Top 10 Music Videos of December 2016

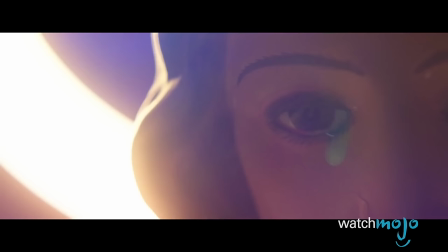6s
In December of 2016, these music videos had our office and the world abuzz.
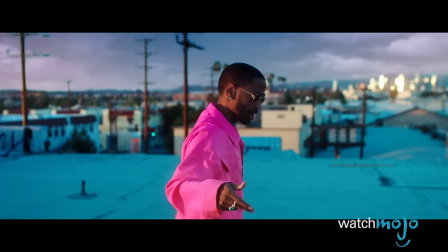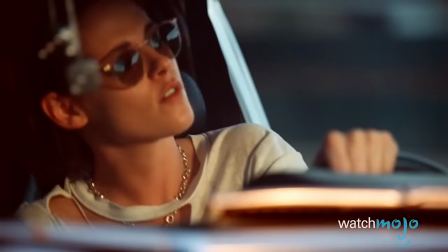19s
Welcome to WatchMojo.com, and today we'll be counting down our picks for the top 10 music videos of December 2016.
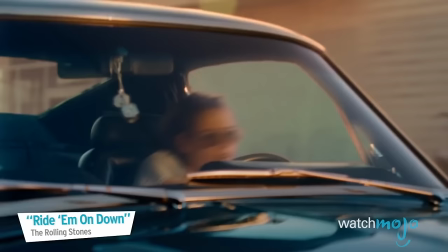25s Seems like somebody gonna take my ship, my.
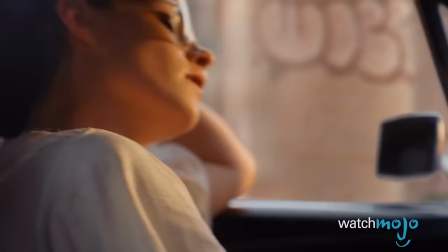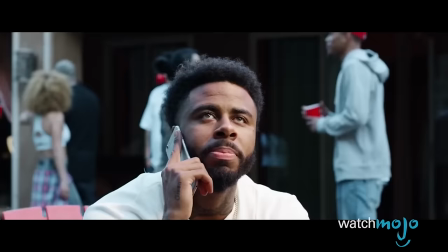35s
For this list, we've selected our favorite music videos of December 2016. Productions that stand out in both style and substance.
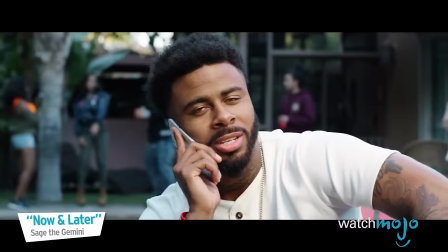41s Let me know you in the meantime. Hopefully if things seem right, I'ma be needing your ringside.
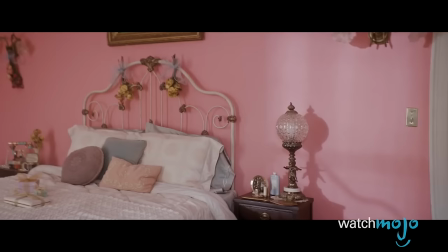52s
Number 10, Mrs. Potato Head, Melanie Martinez.
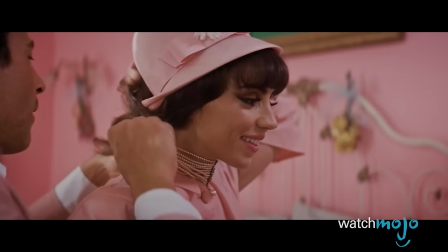57s If you weren't born with it, you can buy a couple ornaments.
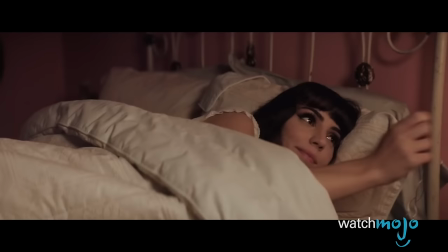62s
Just be sure to read the warning, kids. Beautifully grotesque, this timely video speaks volumes about societal pressures on modern women.
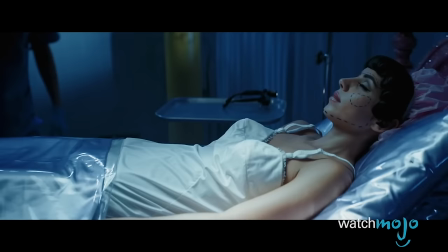70s
New York native Melanie Martinez offers up a strong visual statement with Mrs. Potato Head, and her conceptual character falls victim to her own insecurities.
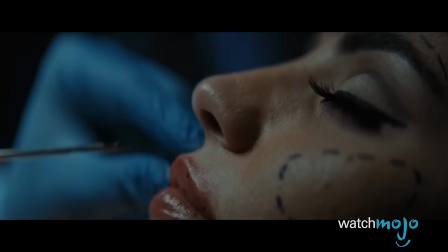79s If you want a little more confidence, potatoes turn to french fries, yeah, it's common sense.
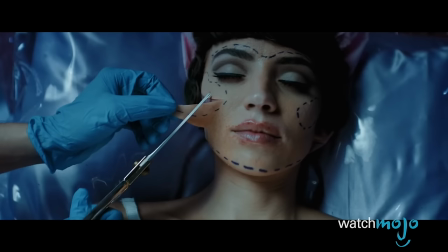84s All you need's a couple more condiments.
There's a visual balance of adolescent imagery and melancholic surrealism,
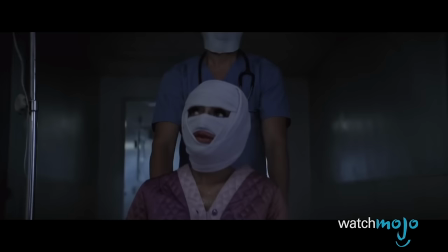91s
producing a jarring effect as Crybaby distorts her own reality and ultimately faces the consequences.
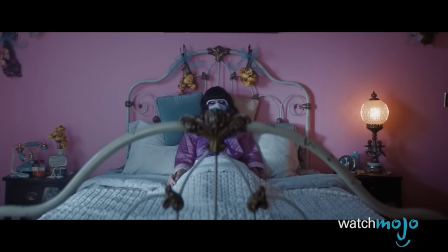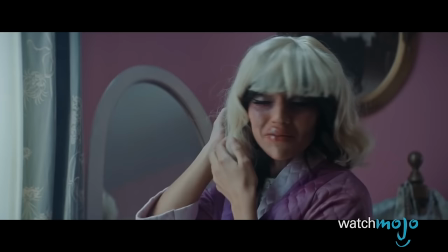104s
Shot by cinematographer Josh McKee, it's a bold commentary for a Kardashian world, and it's even more impressive given the fact that Martinez directed the video herself.
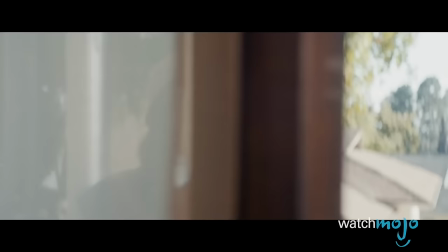113s Oh, Mr. Potato Head, tell me.
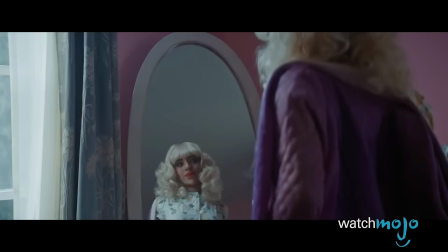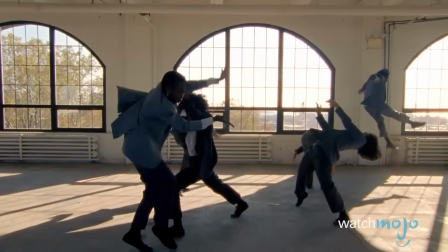121s Even if her face don't stay together.
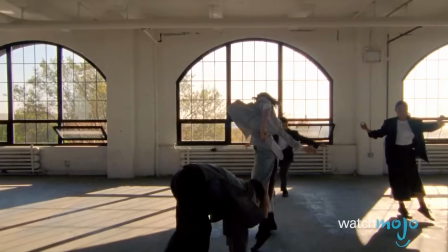124s Dear Missy, I did not grow up to be you, but I did grow to be me and be in love with who this woman is.
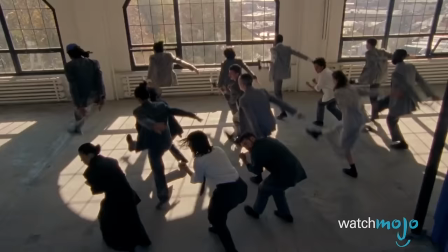131s
Number 9, Better Than Me, Blood Orange, featuring Carly Rae Jepsen.
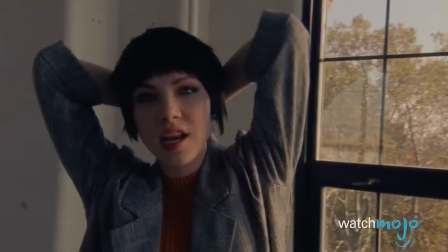138s
So, here's another dynamic production that's also directed by the artist, otherwise known as Dev Hines.
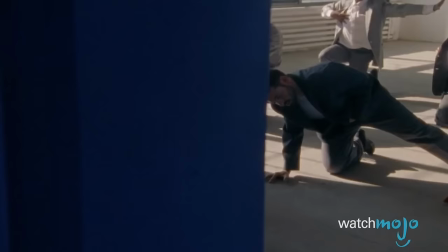144s
Shot in a sunlit warehouse, Better Than Me features a poetic group dance, choreographed by Judy Onuki,
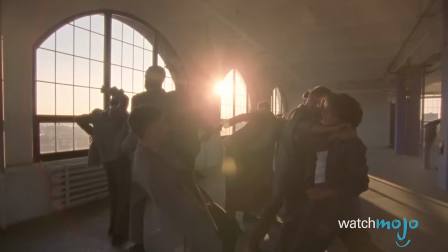150s
with Carly Rae Jepsen hypnotically staged on the outside to complement the organic imagery.
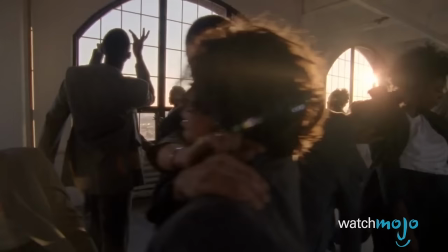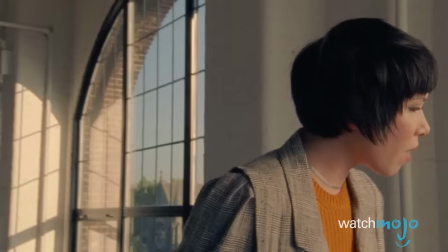161s
On one hand, it's a minimalist production reminiscent of early 90s art rock,
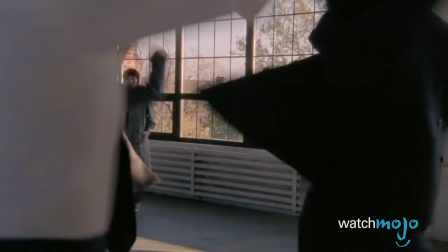166s
yet Hines infuses his distinct modern style while showcasing a multifaceted collaborative performance.
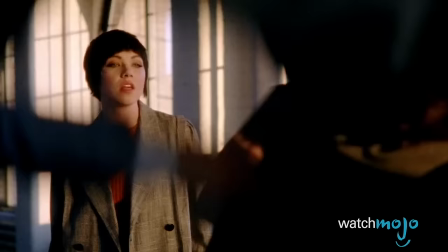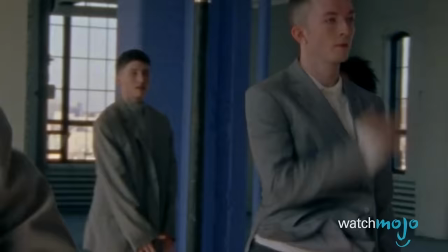177s
It's a highly stylized music video, at least in terms of dress and movements,
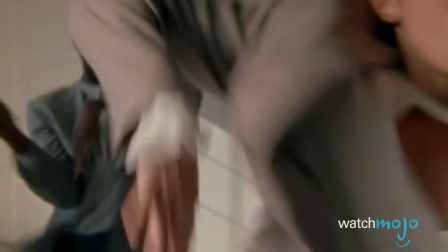182s
and the roaming camera of Garrett Hardy Davis captures the lyrics' existential angst.
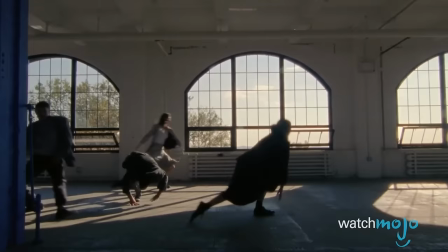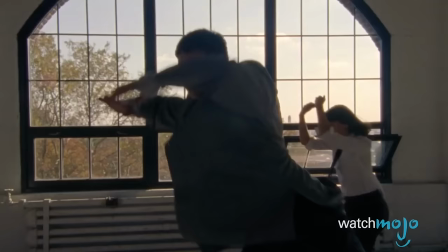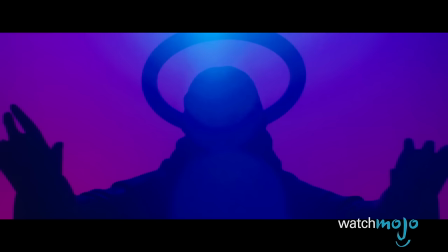200s Last night took a L, but tonight I bounce back. Wake up every morning, by the night I count stacks.
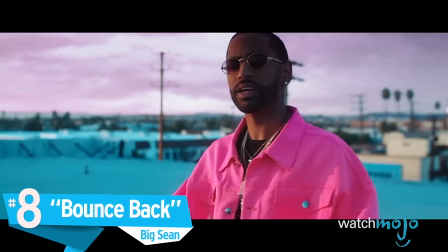205s
Number 8, Bounce Back, Big Sean.
Last night took a L, but tonight I bounce back.
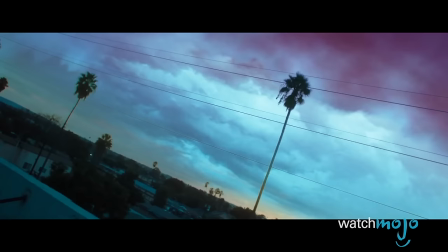211s Boy, I've been broke as hell, catch the check and bounce back.
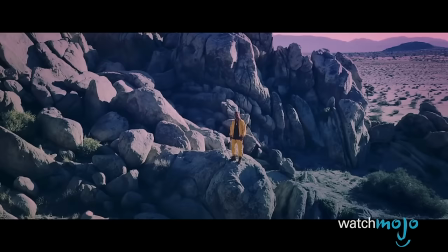214s
Featuring the colorful visual palette of directors Glenn Michael and Christo Onesti, this trap production balances the earthly elements with a little Big Sean bravado.
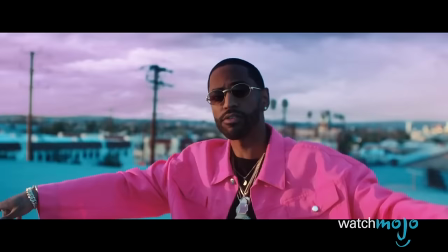222s My daddy and G is genetics. I heard your new shit is pathetic. Your contrast should be shredded.
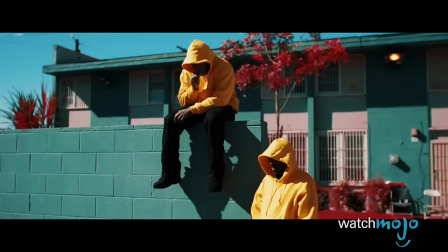226s
Overall, it's a lavish and far-reaching music video, staging the artist in his natural setting while offering a look at his inner psyche.
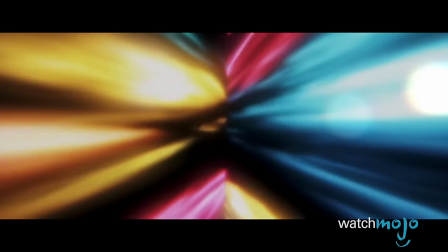233s Bounce, bounce, bounce, bounce, bitch, bounce. Yeah.
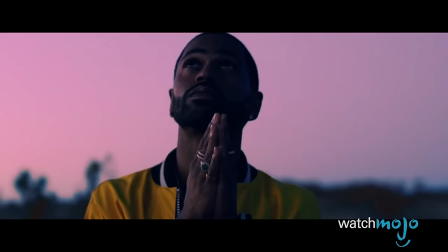238s
Contrasting the unorthodox vocal delivery, the controlled editing lends weight to the song's relatively uplifting chorus as Sean navigates the neon landscapes.
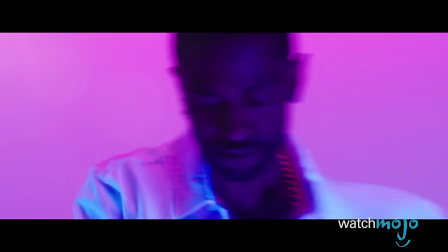245s Knew that ass was real when I hit it, bounce back. You ain't getting checks.